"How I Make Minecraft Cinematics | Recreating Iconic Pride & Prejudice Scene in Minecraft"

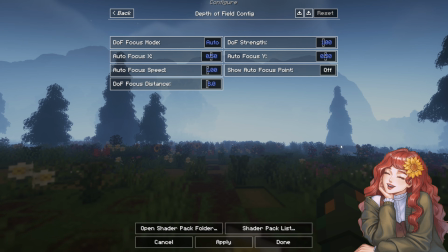8:19 So depth of field, if you're not familiar with it, it's gonna add that kind of blurry, unfocused look around everything that isn't right like in the middle of the screen.
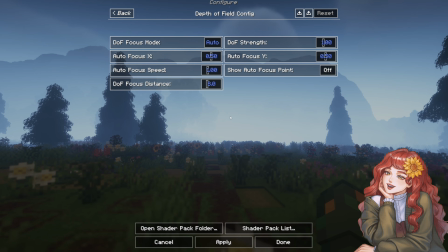8:31 This shader has a different type of focus mode, so the auto where the focus will be right in the middle, but you can change it through manual and move it. But for right now, we're good with just auto. I think that strength is fine. Any higher, like if we put it way high, it's like way too much, obviously.
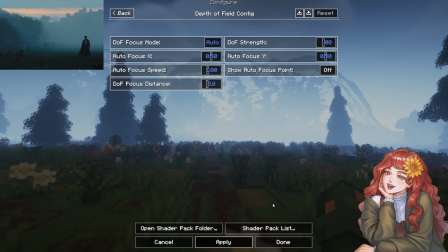8:51 So you gotta be careful with the depth of field strength. We'll leave it at 1. I think that is a respectable amount.
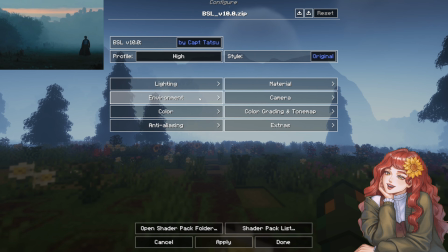8:57 For this specific scene, I think that's about it. I would like the fog to be a little more, to like come forward a little bit more,
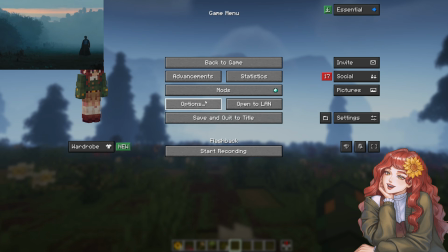9:06 but when I film, I always move the field of view way down.
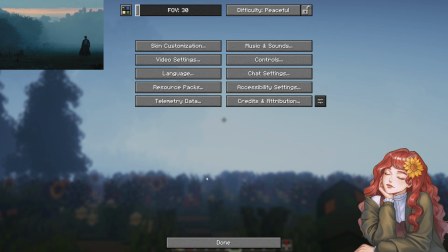9:13 Kind of like it to be at about 30, to be honest. Yeah. So you can see the fog obviously looks a lot closer.
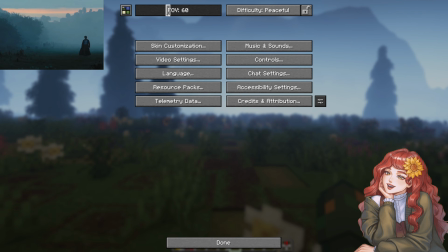9:19 We have that. Now we're gonna film. So it would be like, we start it.
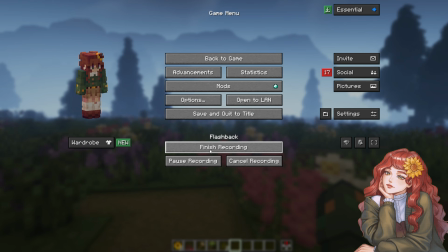9:24 Once you're done with recording and all the movement that you want, you hit finish and it's gonna prompt and you can
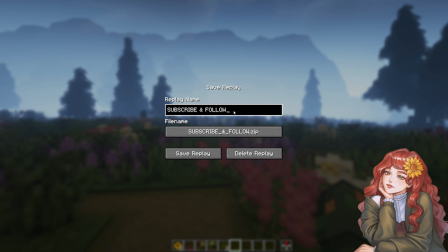9:35 name your replay,
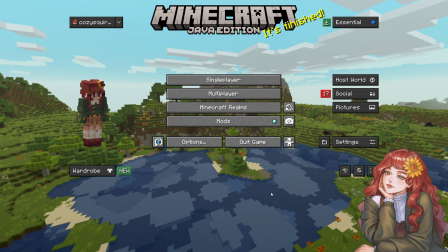9:40 save it. And now we'll go back to the original recording that I made when I was creating the video.
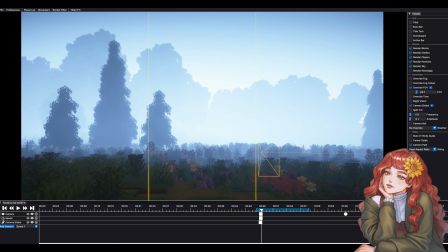9:49 So this is gonna be Mr. Darcy. Now we are in our flashback that we recorded. It's obviously just a singular shot, so it is quite simple, but we're going to go to, so for instance, you can drag, now this is not a flashback tutorial.
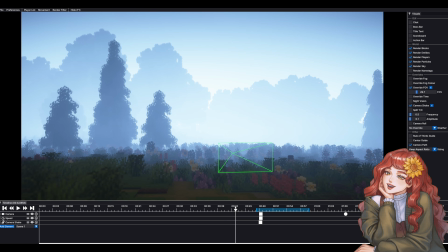10:05 If someone would be somewhat interested in that, let me know, of course. But this is just for the sake of this specific video, how I did this. So I like this angle. We still have those trees I placed.
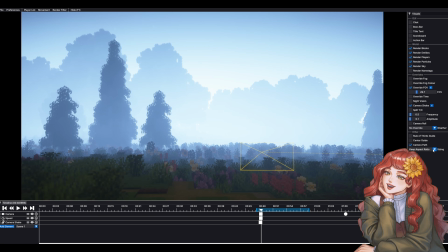10:18 Since the entire intention is for this to be a short or a reel, I'm going to go ahead and change the aspect ratio, which is, it's nice.
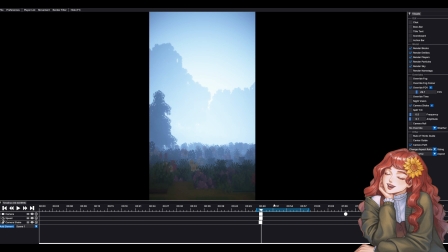10:26 You can do that in Flashback. You cannot do that in Replay Mod. So I can see exactly how I want it. We still have our zoomed in field of view, and I can see the path in which Frenchie takes. Then I went in and I added an element of camera, which is right here.
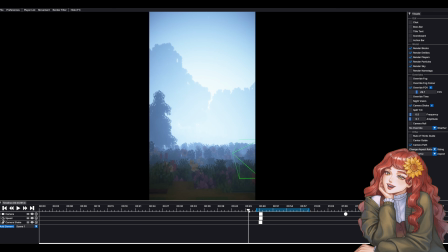10:45 I get to the starting point. So when he is on the ground, I started my camera keyframe, and this one is specifically a hold type.
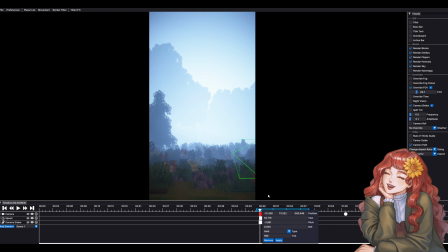10:58 And so that means the camera is not going to move anywhere. It's going to stay exactly where it is, stationary, until my next keyframe. And originally when I was planning this, I thought I would maybe do a couple of cuts to me as Elizabeth, but I decided to keep it simple and axed those.
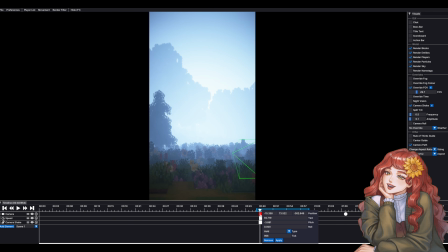11:17 So we're not going to cover that today. But so I have this set as a held camera keyframe, and then just natively, you can see the speed in which he's walking. Even just at the default speed, it kind of looks like he's zooming compared to,
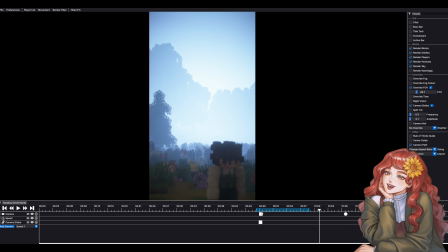11:35 you know, the film, which is very dramatic and slow-mo in a way. I'm going to add then a speed keyframe. So you would do add element and select speed, which I have right here. And I just lined it up exactly with this camera keyframe. So then I would just do add keyframe.
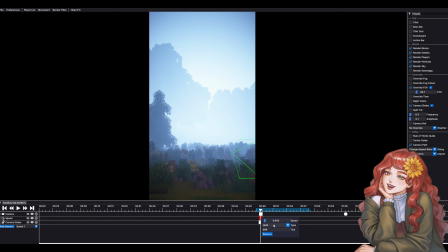11:54 And I set this one to a hold type as well. So it would maintain that speed until I told it otherwise. And so then it looks like this. Much more dramatic without it feeling like exact slow-mo.
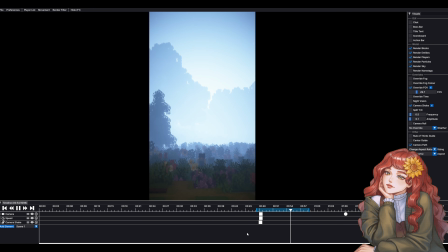A very subtle thing that honestly I think only I would notice when I was making this, but you know, if you like that as well.
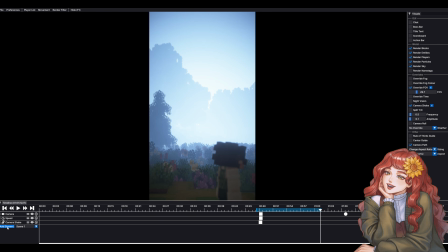12:24 I did add a very minor camera shake, which you can do by doing add element, just like the others, camera shake. And so now this is on this third line for me. I set it as hold as well, just lining it up for the most part with the other two keyframes for the camera and speed.
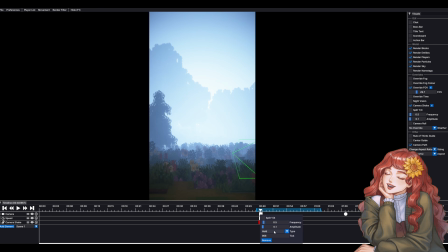12:42 This is a very, very minimal camera shake. I just wanted it to feel maybe a little bit more organic rather than just a solid stationary shot as if the camera was on a tripod. But I set the frequency to 0.5 and the amplitude to 0.1. Frequency is how often it shakes, and then amplitude is how much it shakes, like how big it shakes.
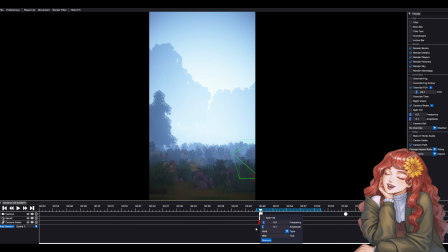13:02 Very, very minimal, almost non-existent, but I like it. And you can kind of see it here in my camera in the corner. You can see where the borders of it just slightly move. I don't know.
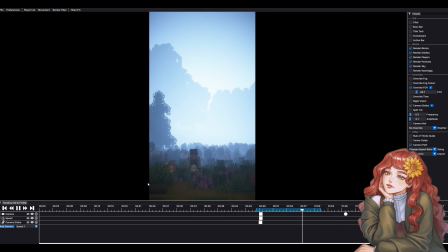13:17 If anything, it feels kind of like it amplifies the breeze in the foliage. Again, it's a tiny detail. No one else probably would have noticed, but I did it anyway. But you can make it very dramatic. So if I wanted to say do like something crazy, I don't know, we'll just drag it.
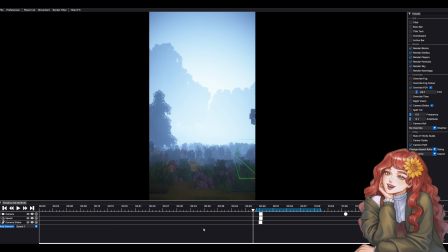13:35 This is what it looks like.
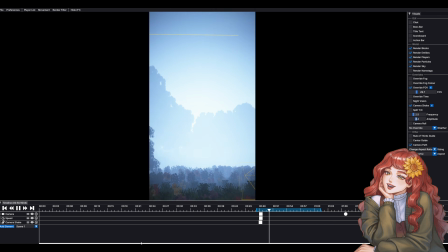13:41 Woo! Something crazy. But that's a cool little feature in Flashback.
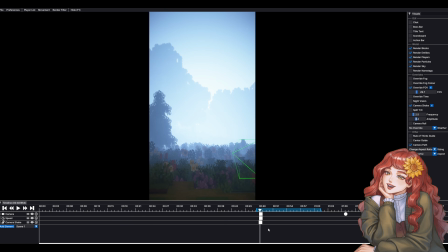13:45 I do use that a lot for my first person, like POV shots particularly, because it looks like you're holding a camera. Okay, so that's pretty much it. When I was setting this up, I did have the field of view set to manual, and I moved
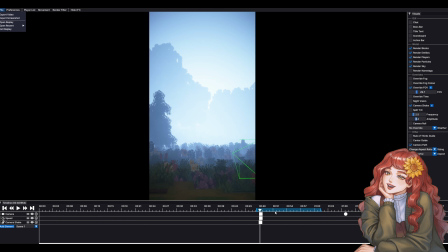14:01 the shader field of view over into the corner just so Frenchie is not blurry here.
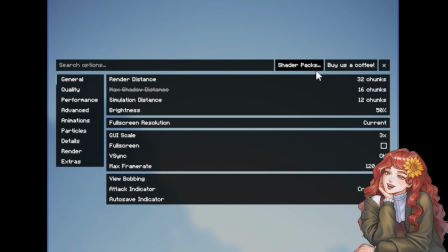14:08 I can show you how I do that really quick. Under your shader settings, and then go under camera.
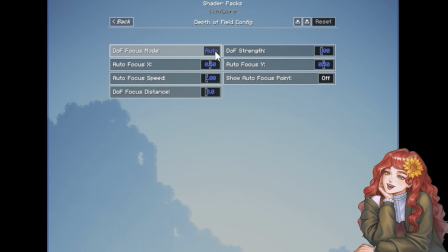14:14 Under depth of field config, you would set that auto, at least for BSL. I can't tell you for any other shader, but if they have a similar aspect to it, I can set the focus mode to manual, and then I can move the X around. And so that one, I just toggled it until it felt right.
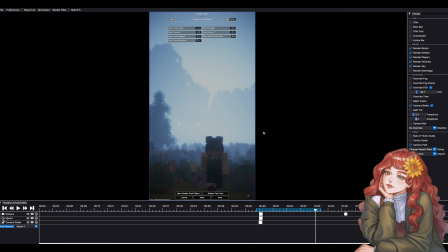14:38 See, he's automatically less blurry there. So I just shifted the X focus over a bit.
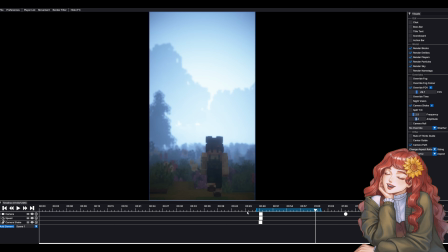14:45 Yeah, and so that's how I did that. And then once I was satisfied with this shot, I set my in and out points. I always add a little extra on either end just for wiggle room. So you can set your in point with I on your keyboard and then your out point with O, and then you can export.
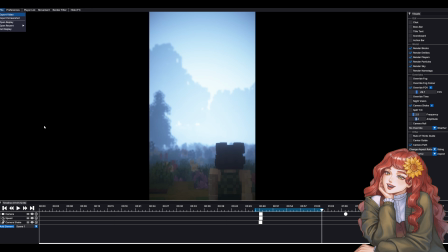15:02 And I always export my flashback renders in 4K.
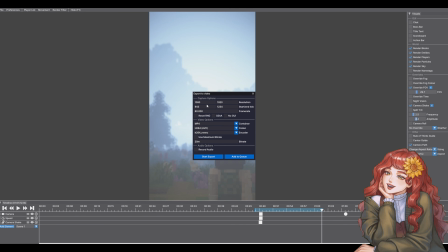15:06 So sometimes it likes to default to 1080, but I do export in 4K for the grand majority of my cinematics. I don't need to record the audio. Obviously, we won't need it for this. And so I keep this unchecked. However, the fact that Flashback can record your game audio is so nice.
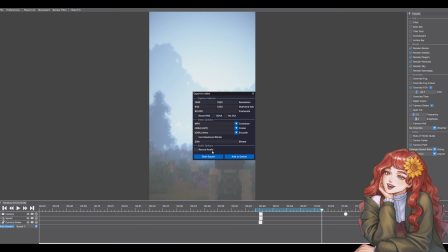15:24 It's so nice. I use it very often. Before, with just replay mod, I would have to get my angles set in the camera, and then I would have to go into Audacity, a separate audio recording, and then have my replay play through with Audacity recording my game audio at the time,
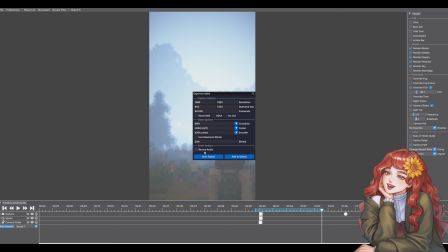15:41 and then I would have to manually sync them up. So the fact that you can record audio in Flashback is so nice, an absolute lifesaver. Then you just start your export and it will load, and once you have your video, then we're going to switch to our video editor, in which I use Davinci Resolve.
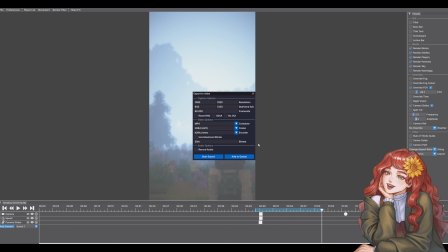15:57 I do currently have the paid version of Davinci Resolve, but nothing I'm going to show you today requires the paid version. The free version is very, very, very powerful.
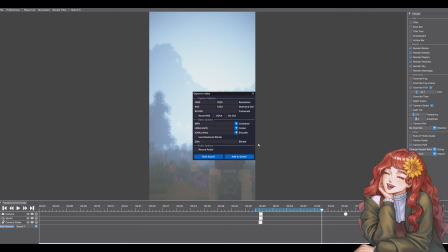16:08 And I only recently, like in the past month, bought Davinci Resolve because some of my other editing work outside of my own content creation, we use a nicer camera, and the codec in which that footage is filmed is not capable of working in the free version.
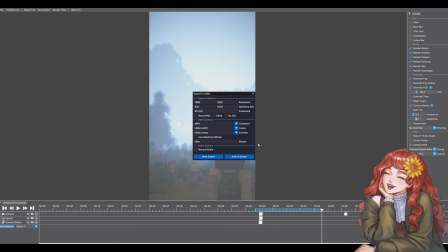16:26 But that's because it's a lot more like professional. If you have like MP4s and stuff like that, you definitely don't need it.